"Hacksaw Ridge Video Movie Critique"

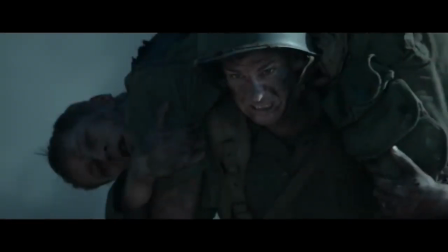0:00 Help me get one more.
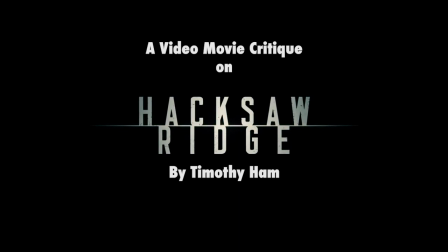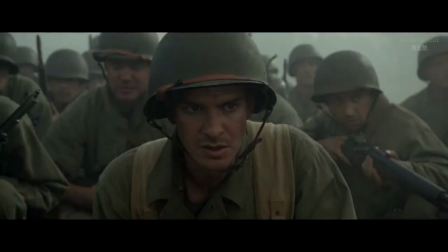0:08 This movie follows the real life story of the conscientious objector, pirate Desmond Doss in World War II,
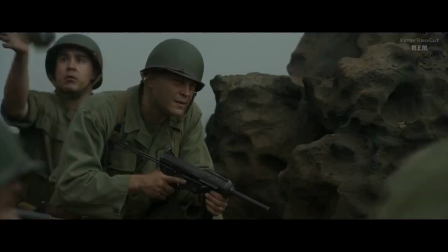0:14 who served as a battlefield medic and refused to carry any sort of weapon due to him being a Seventh-day Adventist Christian.
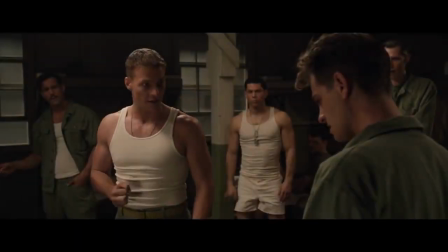0:20 During his military training, he was ostracized and beaten up by his fellow soldiers, as well as even going as far to getting court-martialed by his beliefs.
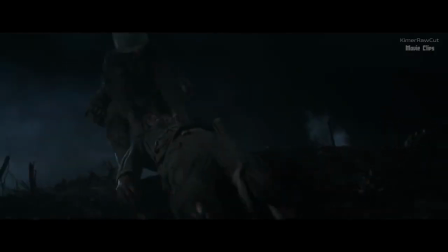0:28 Despite this, Desmond went on to save over 70 lives at the Battle of Hacksaw Ridge. directed by Mel Gibson.
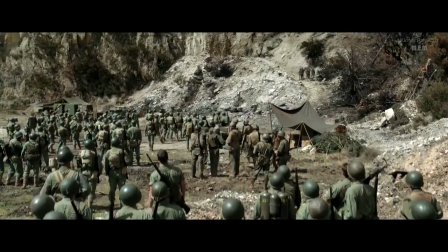0:34 The film was released on November 6, 2016, featuring the likes of Andrew Garfield,
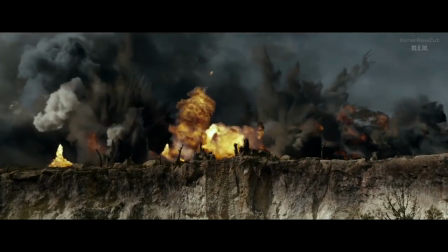0:40 Theresa Palmer, Vince Vaughn, Sam Warrington, Hugo Weaving, Luke Bracey, and many more.
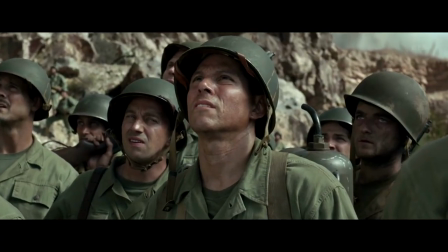0:47 It was well received, receiving two Academy Awards as well as receiving three nominations at the Golden Globes,
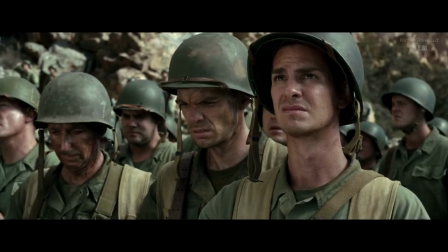0:53 along with awards at the British Academy Film Awards. Today, I will be analysing the film crafts of cinematography as well as mise-en-scene.
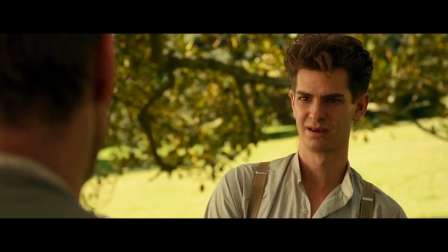1:01 First, for cinematography, I will be covering camera movements. Most of the dialogue scenes are simple, cutting between simple over-the-shoulder shots.
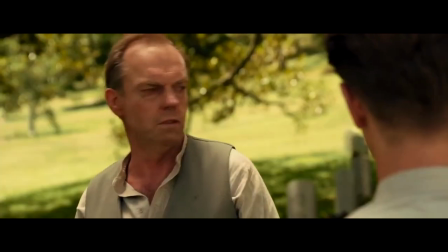1:11 However, by doing this, Mel Gibson really allows the performances from the actors like Andrew Garfield,
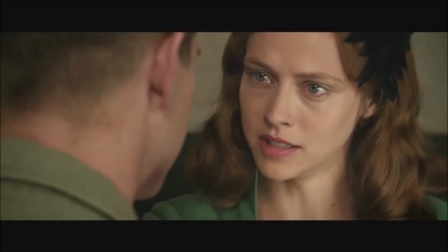1:16 Hugo Weaving, Vince Vaughn and Theresa Palmer to really shine through. Describing Garfield's performance, Mel Gibson claimed that it was conveying a lot with nothing.
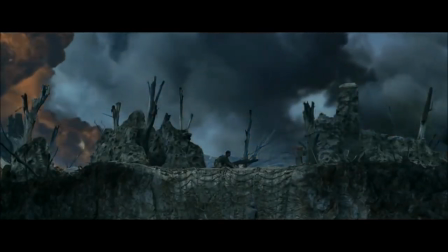1:25 However, this was abandoned for a short scene. In this scene, Desmond was having a moment of serious doubt.
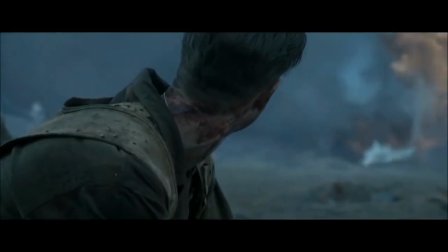1:32 For the first time in the film, he was unsure of his faith in God and his beliefs.
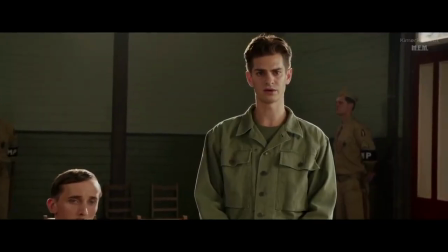1:37 As you can see in other scenes, the camera is steady as it moves towards Desmond as he speaks, similar to his inner faith.
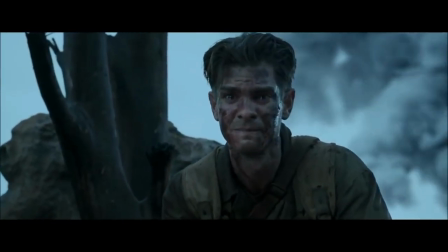1:43 However, in this scene, the camera is handheld, resulting in a shot that is shaky and unstable, reflecting his inner turmoil.
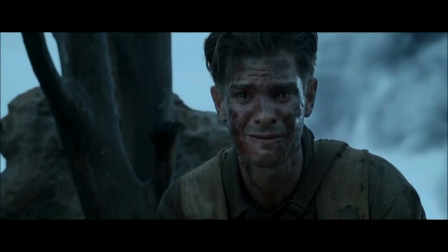1:51 Although Desmond's beliefs have been attacked many times throughout the film.
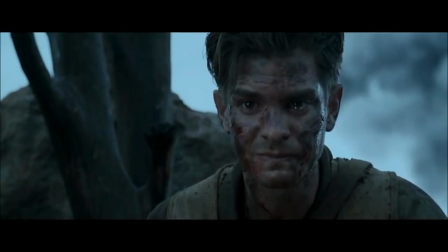1:54 This was the first time his faith was truly shaken, and this is shown very well through the decreased stability of the camera.
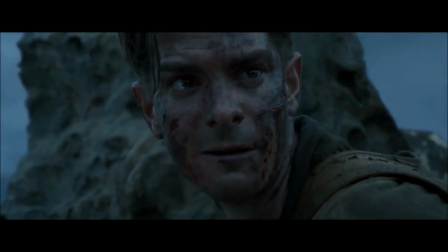2:01 Soon after, when Desmond hears the cries of the soldiers, he is convicted to once again enter Hexor Ridge to rescue the wounded.
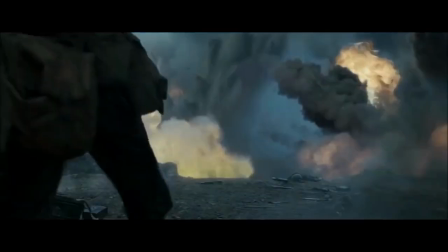2:08 For this scene, the camera steadies, giving us a stable shot, reflecting Desmond's renewed conviction.
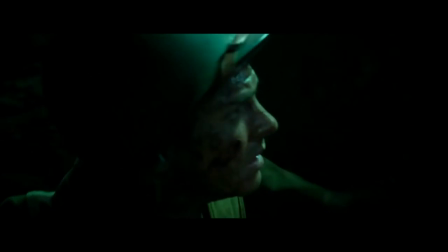2:15 This shaky movement is used again in Desmond's dream sequences. The shaky camera movement,
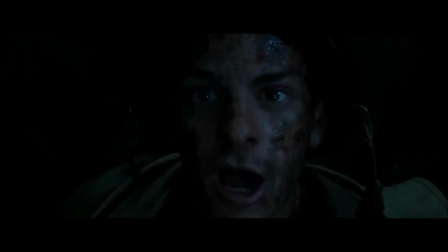2:21 in direct contrast to other scenes where the camera is stable indirectly tells the audience that what was going on was not actually happening but was in Desmond's mind.
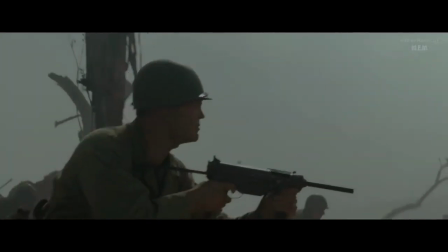2:28 The film also made use of several different camera movements to great effect.
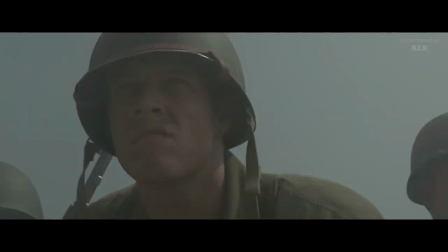2:33 For example, point of view shots helped the audience to feel the fear of the soldiers walking onto an unknown battlefield,
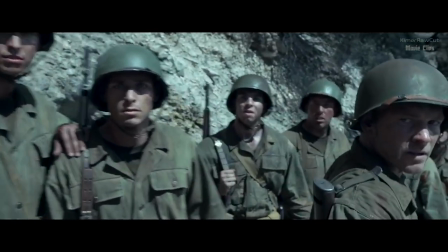2:39 as well as the battalion being in awe after Desmond's miraculous return from the rich.
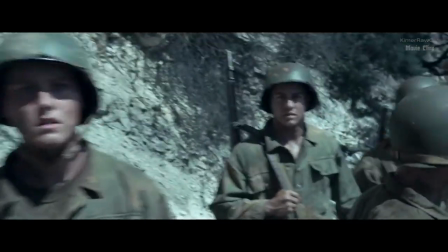2:45 Slow motion was also used in the film for dramatic effect.
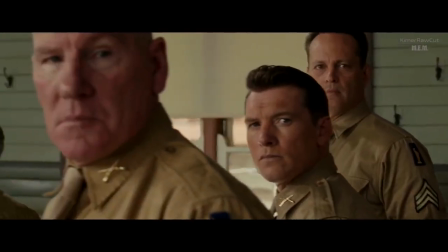2:48 For example, it brought attention to Desmond's fearful expression as well as the stone-cold indifference of his officers in the courtroom scene.
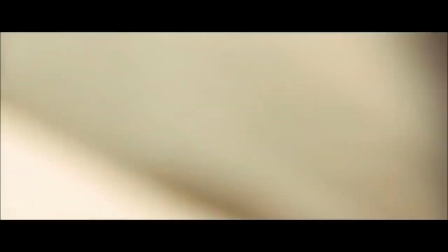2:57 It also allowed the hidden attack from the Japanese and Desmond's quick response to unfold spectacularly.
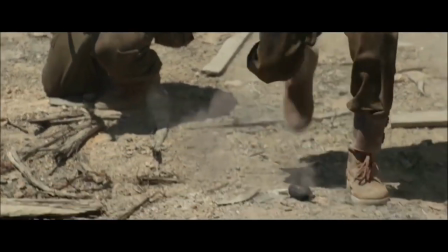3:03 If the scenes were to unfold in real-time, it would be over in a matter of seconds, taking away the wow factor from the courtroom scene as well as the film's climatic finale.
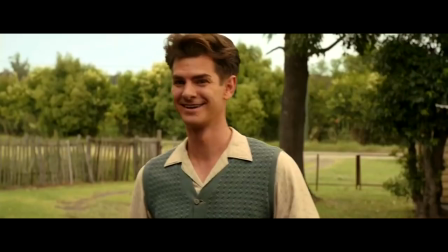3:11 Now moving on to Maison Cain, firstly, the colour plays an important part in the design of various locations.
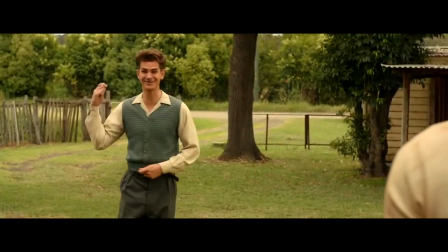3:18 There was a contrasting colour palette between civilian life vs life in the military and war.
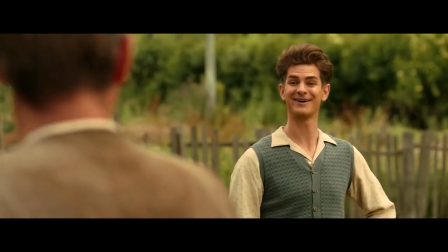3:24 This was done on purpose as the neutral colours allowed to focus beyond the family, said production designer Barry Robinson.
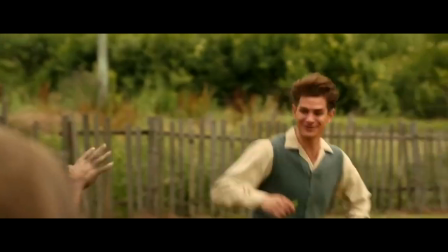3:30 In the film,
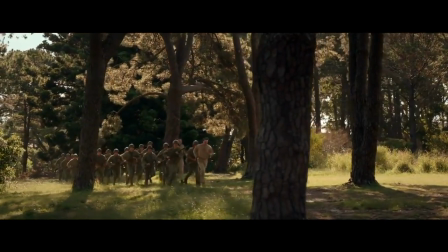3:32 the colour palette shifts from the neutral palette of civilian life to one of brown and reds in the camp and later to the green increase of the battlefield,
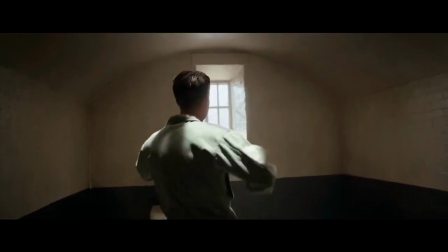3:41 which provided a stark contrast between places are peace and war. It is also used earlier in the film to reflect the mental state of Desmond Doss in the prison cell.
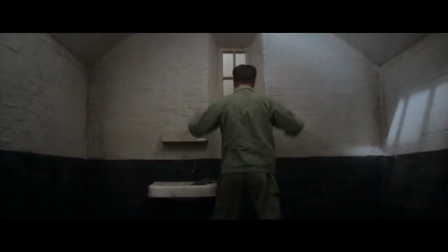3:50 The black and white represents Desmond's inner turmoil as he struggled between doing what he desired and doing the right thing.
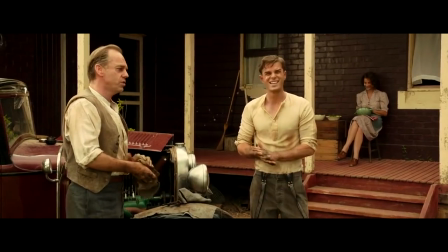3:57 Second, costume design.